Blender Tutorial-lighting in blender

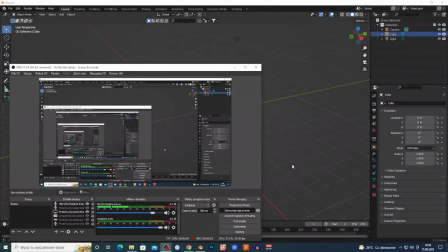Hi guys, welcome to another Blender tutorial. If you are new, subscribe, upload every video.
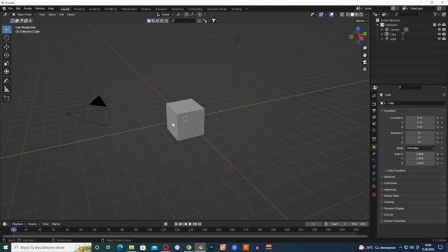Today I'm gonna show you how you can set up cinematic lighting in Blender. Very cool knowledge, okay, to know. And basically it not only works in Blender but in real life too. Maybe you wanna shoot some movies in real life and you don't know how to set up the lighting. So I'm gonna show you. I'm in Blender, I'm gonna select this cube by the left click, X and delete.
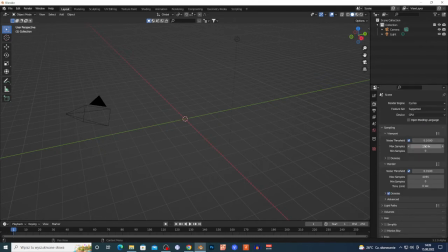I'm gonna change the engine to the cycles and I'm gonna load my 3D model because there's gonna be examples.
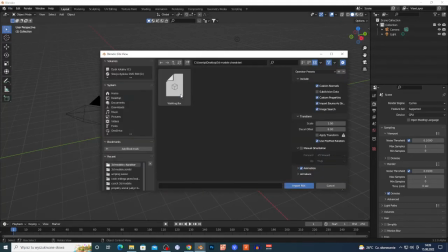So file, import, FBX, and I'm gonna just select my 3D model right here.
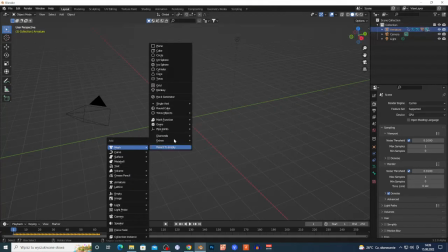So I'm gonna add some plane. So Shift A, plane, S, and move the mouse.
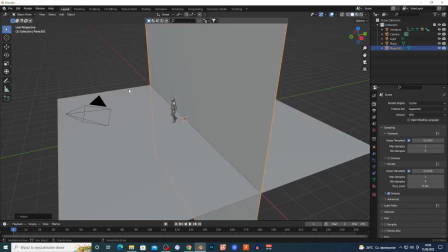Shift D and RX and 90 degrees and GY to make this kind of stupid setup.
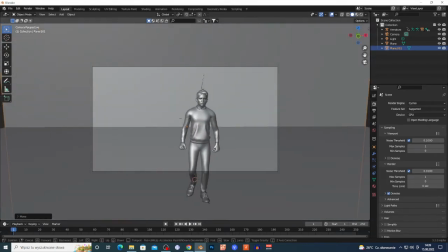It's very simple, but I want to show you how to basically add some lighting and some rules, okay, to the lighting. So I'm just placing the camera in front of my model, and what next? I'm gonna just go right here and just turn these values down.
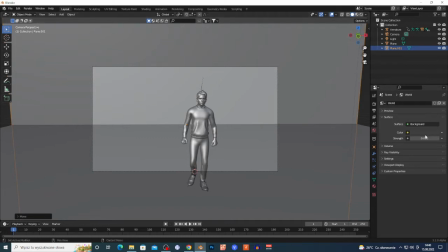Basically this is the lighting from the environment, so I'm just gonna delay this down and I'm gonna delete my light. So I just select my light, X and delete, and I'm gonna show you the results. It's gonna be all dark.
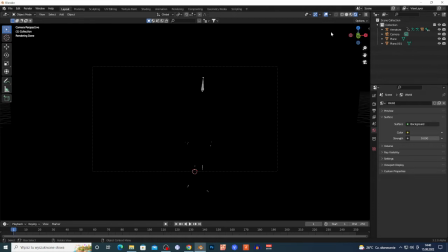So what do you want to do? Basically you want to add Shift A,
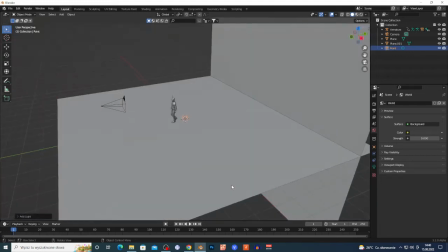some point light maybe, and G, X, Y to place the light in front of the model, of course.
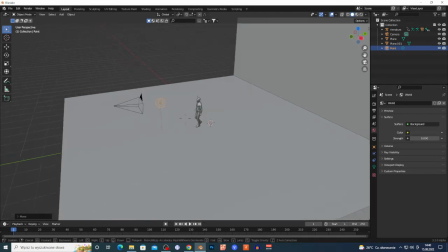So G, Z, I'm just moving, yes, around the light right here.
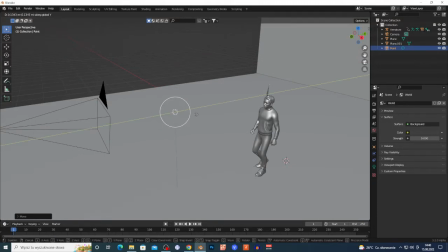So if I'm gonna just place the light, of course, in front of my model, it's gonna be very flat. But what you want to do, you want to have some kind of 45 degrees angle from the model, your light. So GX, I'm just moving around because basically I'm just looking for some shadows on my model face.
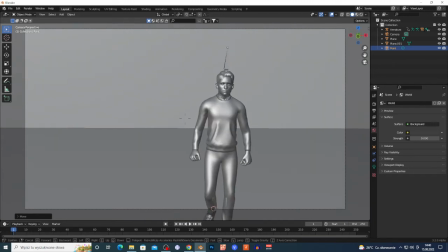It's very cinematic look, very dramatic look. Of course you can place the light
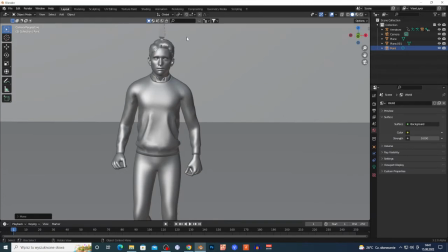right here above, that separates from the background, or maybe below, that's very horror kind of look.
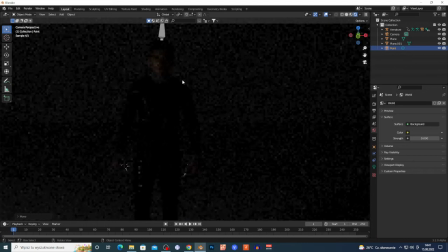But if I'm gonna show you and it's too low, I'm just gonna pump the light right here, the straight.
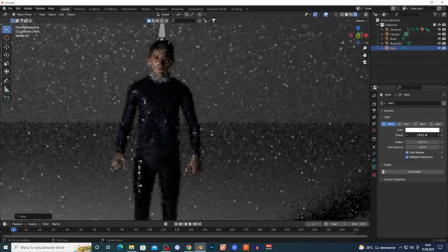I'm just looking, guys, for some triangle right here and shadows right here,
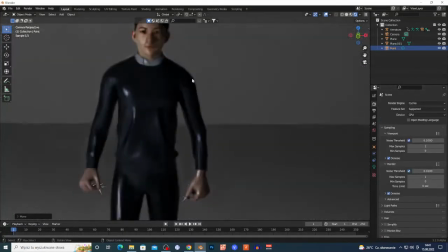okay, and gives very dramatic look. I'm gonna just add denoiser to your model, yes, basically.
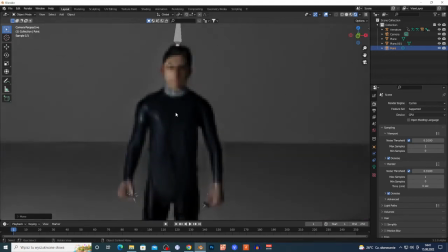So always remember, place your light in front of the model and 45 degrees from the right here from your model,
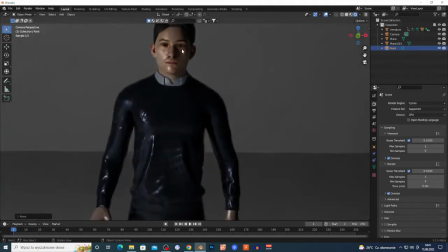yes, and give looking, always looks for this kind of triangle on the fucking cheek, okay, and gives very nice cinematic look. But different kind of stuff, basically another step to cinematic look using the lighting,
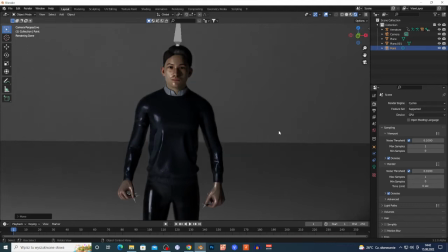you wanna add some lighting behind your model, okay, to lighten basically the background. So I'm gonna show you. Shift A, point, GY, and move around, GX, of course, GZ.
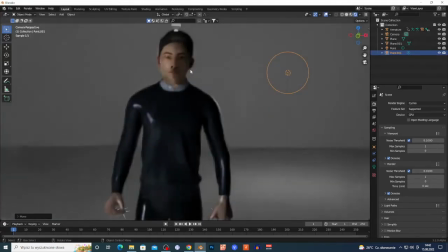Basically the rule is, if my model has some kind of black shirt, yes, and dark kind of clothes, I just want to brighten the background up a little bit, because now it's a little bit too flat.
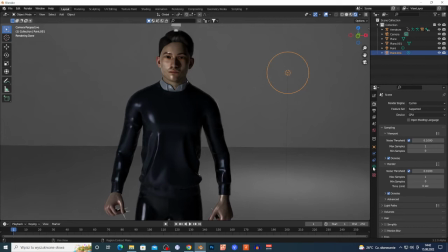If I'm gonna just brighten this up, and you can use, of course, color, I'm gonna show you later. I'm just gonna brighten this background up a little bit.
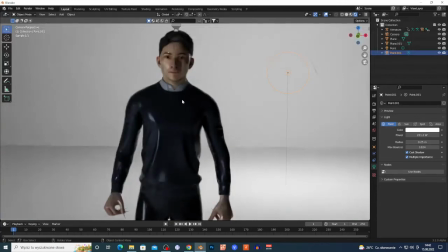It separates my model from the background, okay. I'm just placing two in front right here.
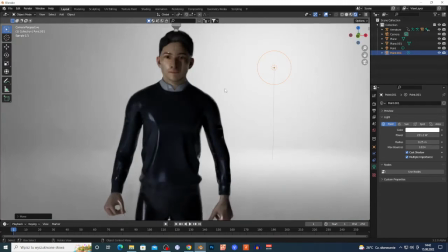It separate basically, like I said, yes, because my model has this kind of dark shirt, yes, and if your actress or model has this kind of very white, or how to say, lighter kind of clothes,
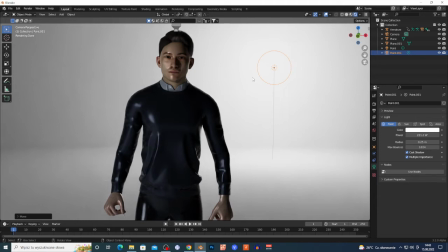always darker the background, okay, it's gonna separate. But you can use color to this.